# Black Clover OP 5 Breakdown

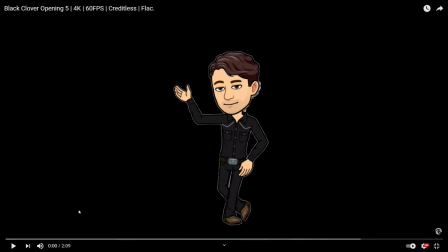Hey guys, how's it going? It's the Anime Over Analyst here and today I just wanted to go over Black Clover Opening 5. So, this one is not heavy in like the symbolism as like the first and second one.
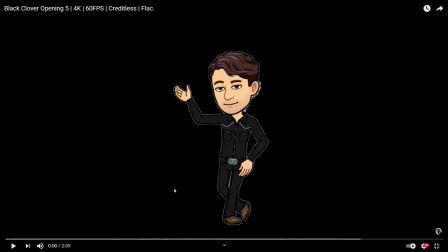However, I still wanted to go over it in like my Black Clover Breakdown series a little bit. and I think this one's just going to be me more gushing over just the animation because the animation is amazing so as you just saw I muted this because I don't want to get copyright claimed
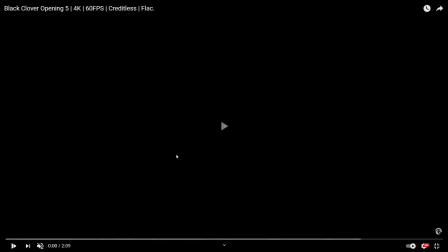it's a pain in the butt anyways let's just kind of jump into it I'm playing uh regulars well Yeah,
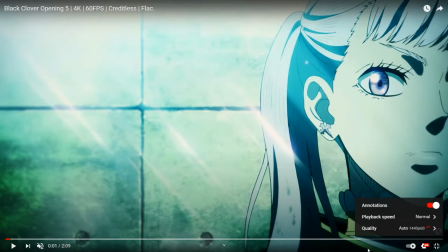I'll play some regular speed for now.
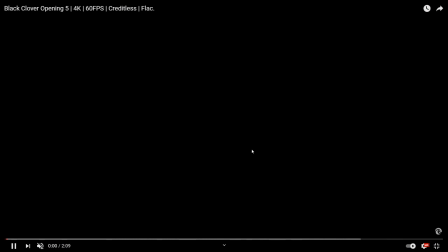So we just kind of get flashes of Asta and everybody else in the Black Bull.
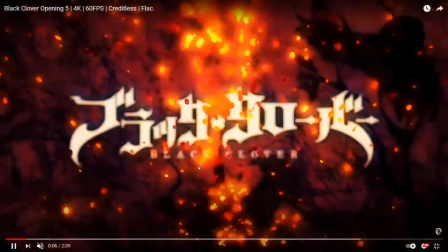It's all into the beat of the music, so it's really cool. We get this really cool fire animation that gets...
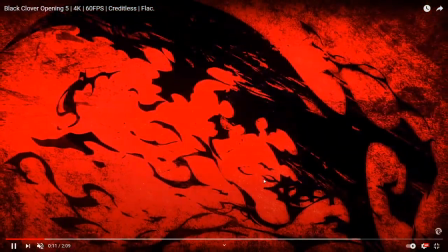Literally, this entire video will just be me like, this is cool.
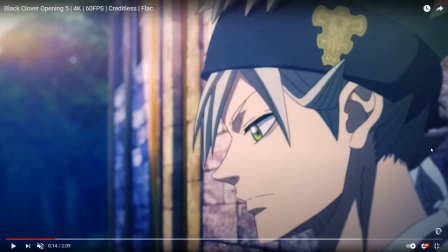I like this shot here of Asta leaning against the wall with the sun coming down because this is really indicative of the moment in time where he's really down on himself because he's lost both of his arms.
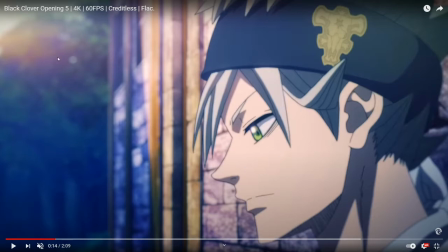And I kind of want to say that the sun kind of represents the Black Bulls in their search to find an answer, find a cure for his broken arms. so i really that and this is
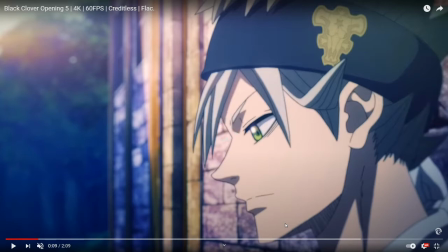just like a really cool shot i'm just gonna back it up a little bit and just show
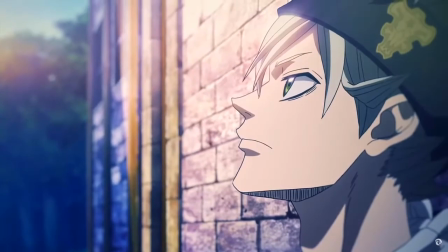you so it's just overall stunning animation once again noelle's doing the same thing as
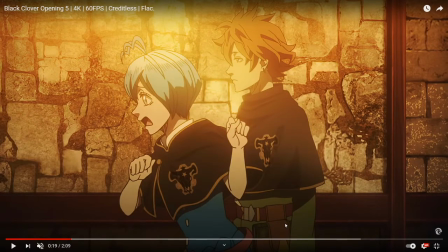um she could also be just straight up worrying for him because that's just you know That's kind of Noelle's character at this point. She worries about Asta a lot. Now we're going to get Finral.
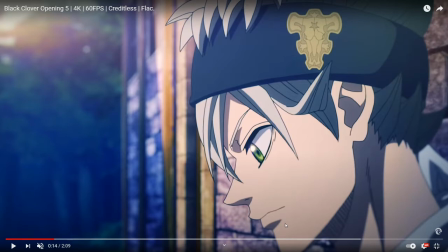You're going to kind of see a constant theme in this opening, now that I just think about it, of people being slightly depressed. which is interesting
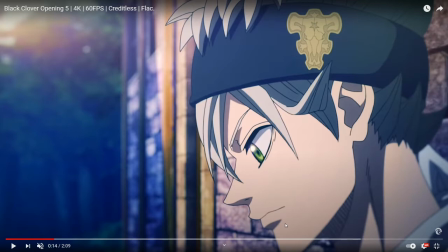because this took place after the final battle against Votto so yeah I'm actually going to I wasn't I was going to play normal or play normal speed
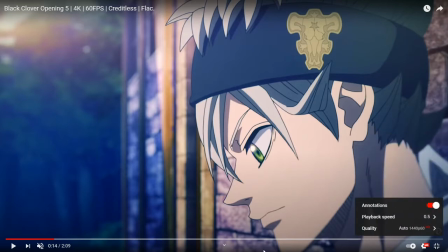but now now that I'm actually talking about this video I am going to slow it
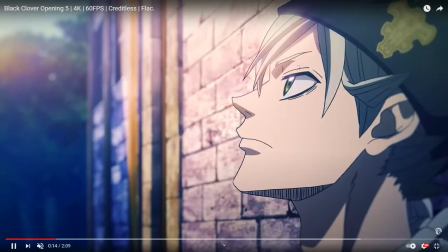down just a little bit so get that stunning image So,
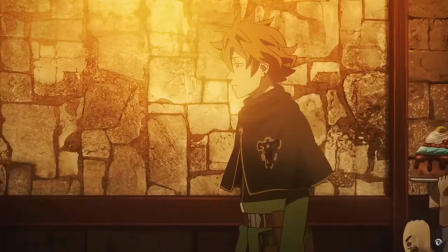yeah, we have just this cool effect of just Noel looking up into the sky. So we've got Charmy running by, and you'll see Grey later on.
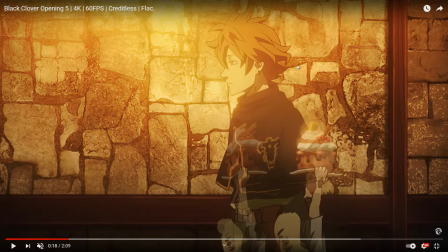But we have Fenril, and the reason why Fenril is down is mainly because Fenril is kind of failing his brother. That's kind of his M.O., his thing,
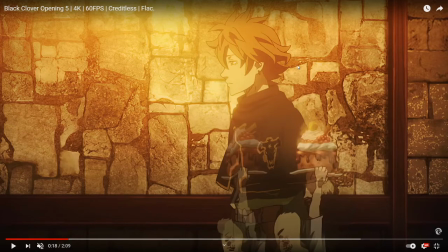is that his little brother is going to be the head of his family. And Fennell doesn't feel like he's living up to the expectations set by his family. In fact, he doesn't feel like he's living by anyone's expectations, in a way.
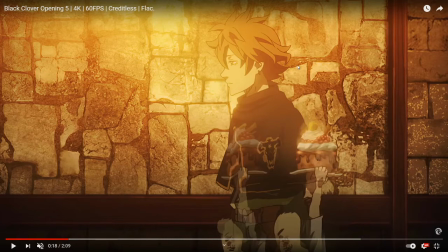So that's kind of a theme that is present in this.